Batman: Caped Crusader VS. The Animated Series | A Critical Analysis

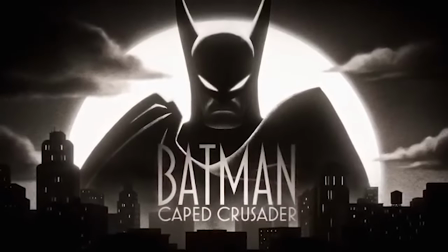(0:01)
So Batman Caped Crusader came out not too long ago, and when it comes to this bold show,
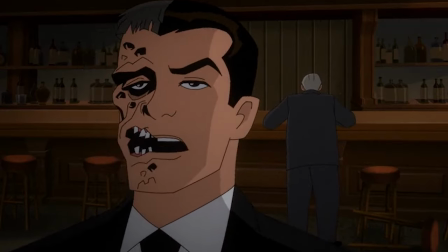(0:07)
the creator actively took steps to differentiate itself from all the different iterations of famous Batman characters.
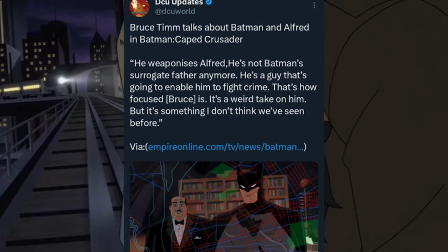(0:13)
Like for example, Batman opting to weaponize Alfred instead of seeing him as another father, and the addition of characters he couldn't previously use in the last show.
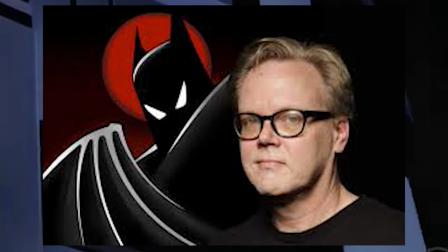(0:22)
So out of respect for the legend, let's be different too. Instead of just reviewing the show,
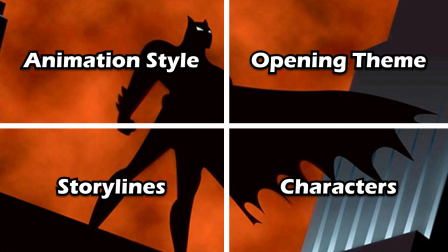(0:27)
let's go over these specific points and analyze the similarities and differences between
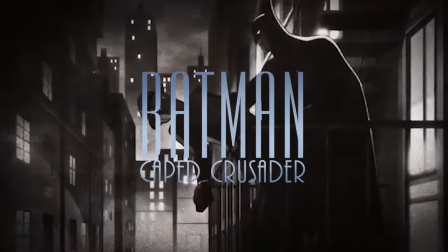(0:32)
the first season of Batman Caped Crusader and Batman the Animated Series.
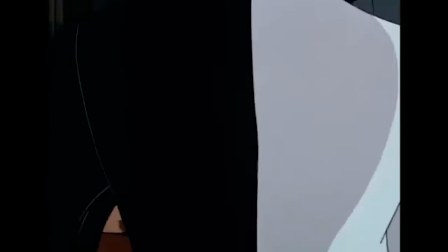(0:37)
Then towards the end, I'll give my final verdict for the show. Let's get to it.
I said leave it!
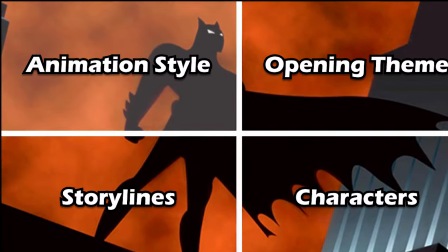(0:45)
So let's start with the animation style and Gotham itself. Right off the bat, of course they have a lot in common.
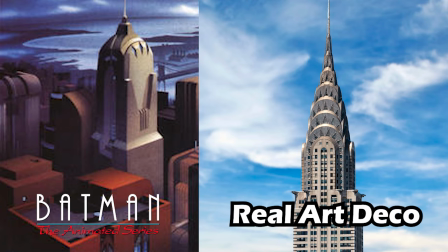(0:51)
Both features a 1940s style Gotham filled with Art Deco, architecture, and film noir aesthetics.
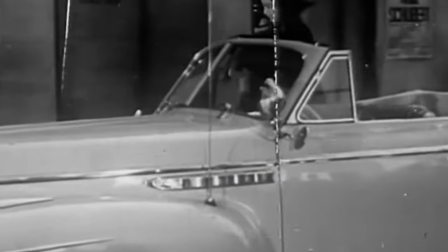(0:57)
But in the animated series, it goes the extra mile with it.
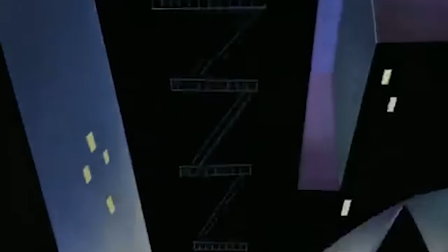(1:01)
It incorporates lots of geometric shapes, dark color palettes, and dramatic lighting reminiscent to that of 1940s detective films.
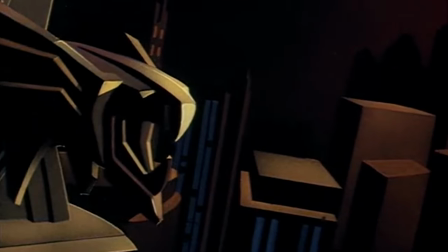(1:09)
The colors are so dark and muted actually that you'll almost never see a sunny day in the show. And the hand-drawn animation gives everything a classic and authentic feel.
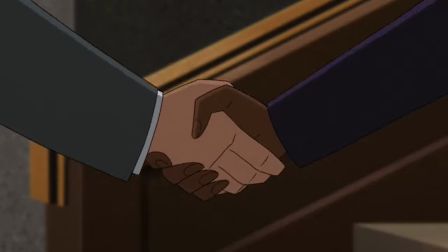(1:17)
Batman Caped Crusader, on the other hand, took those elements and modernized it with the use of advanced CGI and digital compositing,
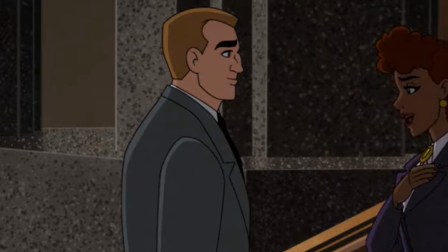(1:26)
which is why even though the background looks hand-drawn at times and has different grains and textures,
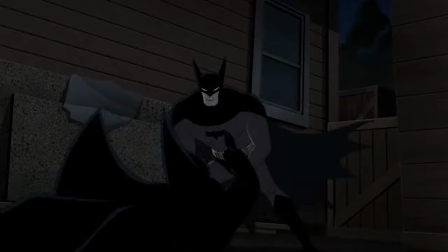(1:30)
Batman's movement is still incredibly fluid, since Bats' character layer is on top of the background layer,
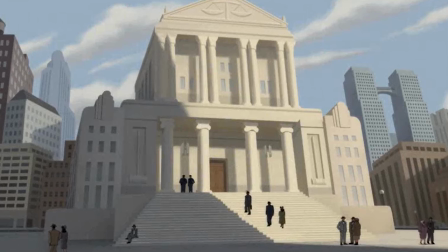(1:36)
which of course was a limitation of the hand-drawn style of the 90s. This show also has actual sunny days, which I'm not used to seeing in a Batman show low-key.
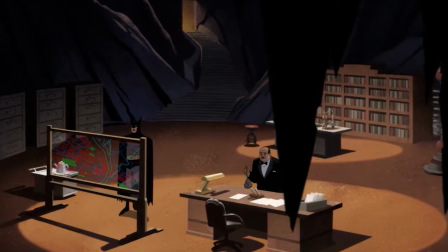(1:45)
And there's no computers anywhere in the animated series.
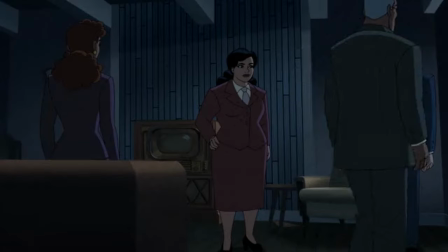(1:48)
Like, the technology is extremely limited, showing that it wants to be as realistic as possible to the time frame it's in, which is cool.
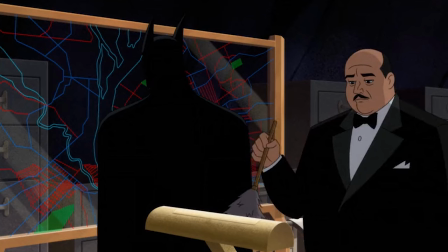(1:55)
And even though I appreciate and really like this new style,
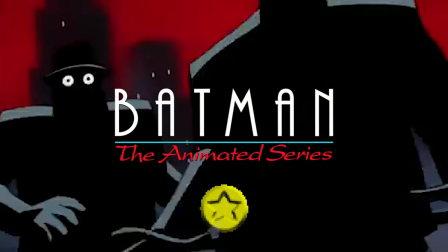(1:59)
I've still gotta give the first point to the animated series because it's just too iconic.
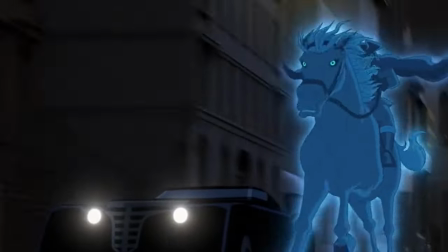(2:05)
But I really appreciate all the work the animators did on this. Like, the fight scenes are way more fluid and really good, especially the fight with Gentleman Ghost.
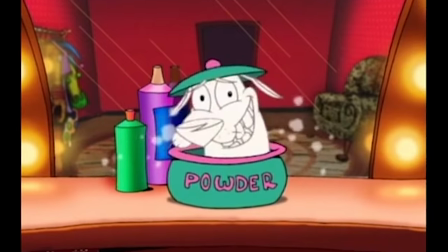(2:13)
Next we have the themes, and y'all might hate me for this.
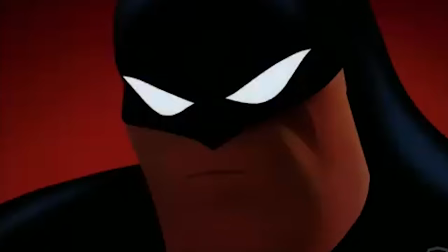(2:17)
One has Batman stalking and fighting criminals, and the other is being a detective and interrogating people.
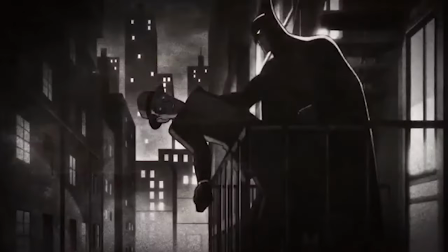(2:23)
One uses dramatic colors to catch your eye, while the other ups the noir factor, and is cut straight from an old detective film.
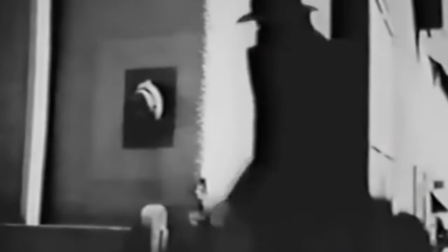(2:30)
This is completely subjective. Let me know which theme y'all like the most. But me personally, I have to give it to the Caped Crusader, bro.
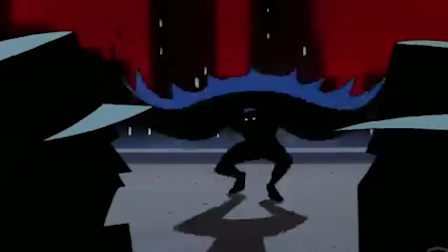(2:37)
This is a banger. When I was a kid, I never cared for this theme, and this is bad.
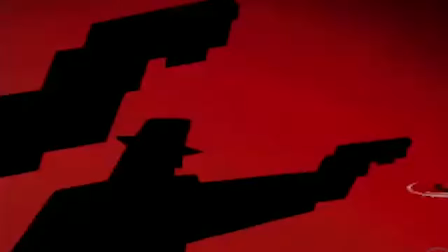(2:41)
I liked it, but when I was younger, I never cared for the theme because I just liked Justice League's theme more.
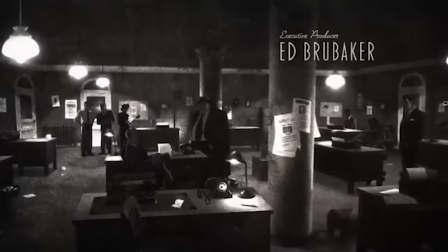(2:47)
So my kid mind tuned it out. Crazy, I know, but Caped Crusader won this one for me.
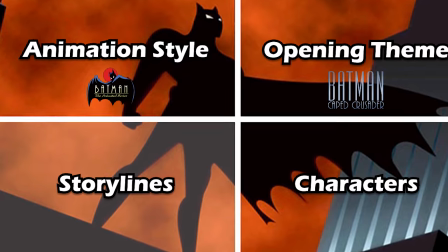(2:52)
But now let's move on to the bulk of the video, the differences between the storylines and the characters.
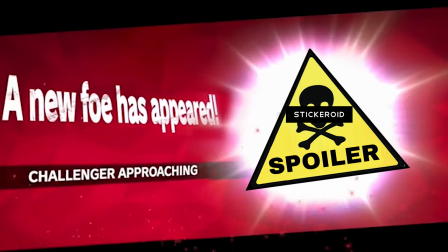(2:57)
And spoiler alert for anyone that hasn't seen the show yet.
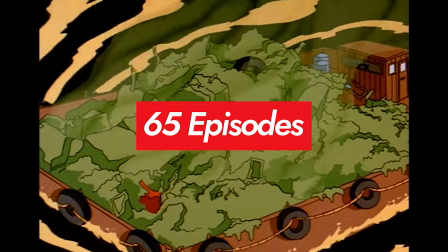(3:00)
To be honest, it's hard to compare them actually, since the animated series had a whopping 65 episodes to work with in the first season, while this new show only has 10.
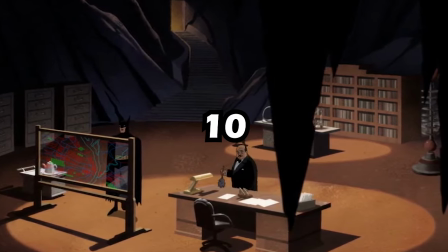(3:09)
But when it comes to this show, the episodes still hit, but not quite as hard as the animated series for very specific reasons.
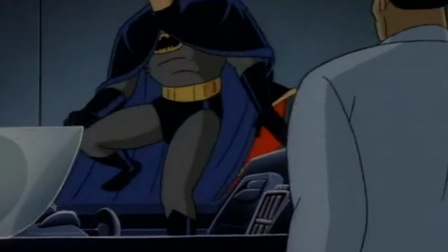(3:16)
For one, the low episode count. There's a lot more Batman in the animated series, it's him being a detective,
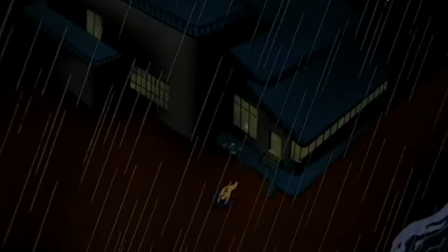(3:22)
fighting other crazy people, and telling stories that are honestly ahead of its time in this unique style.
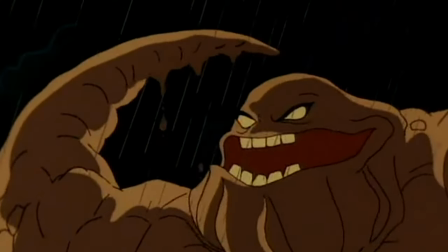(3:28)
The episodes themselves are well thought out and told to where adults and kids can understand what's going on.
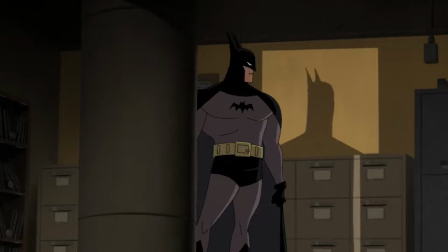(3:34)
While this new show does something similar, but its approach to storytelling is more grounded.
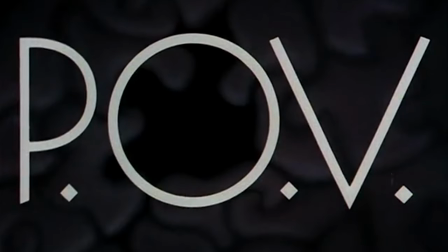(3:38)
He's still being a detective, and he's doing a good job at it. But gone are the days when you see Batman's story unfold by someone else's point of view.
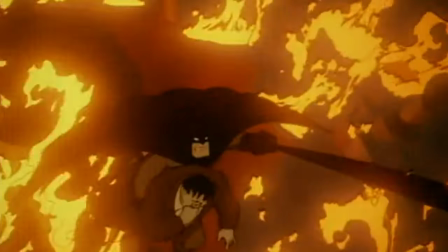(3:47)
Like when the cops tell stories talking about what happened during a crime scene that involved Batman, or when the villains all told stories about him.
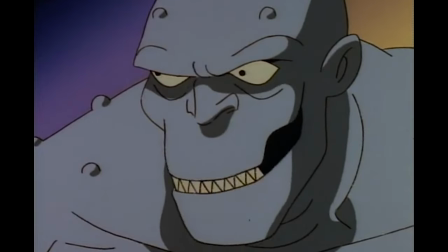(3:55) Hey! There I was, holed up in this quarry. When Batman came nosing around, he was getting closer, closer.
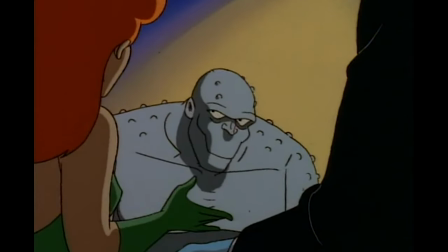(4:03) And? I threw a rock at him.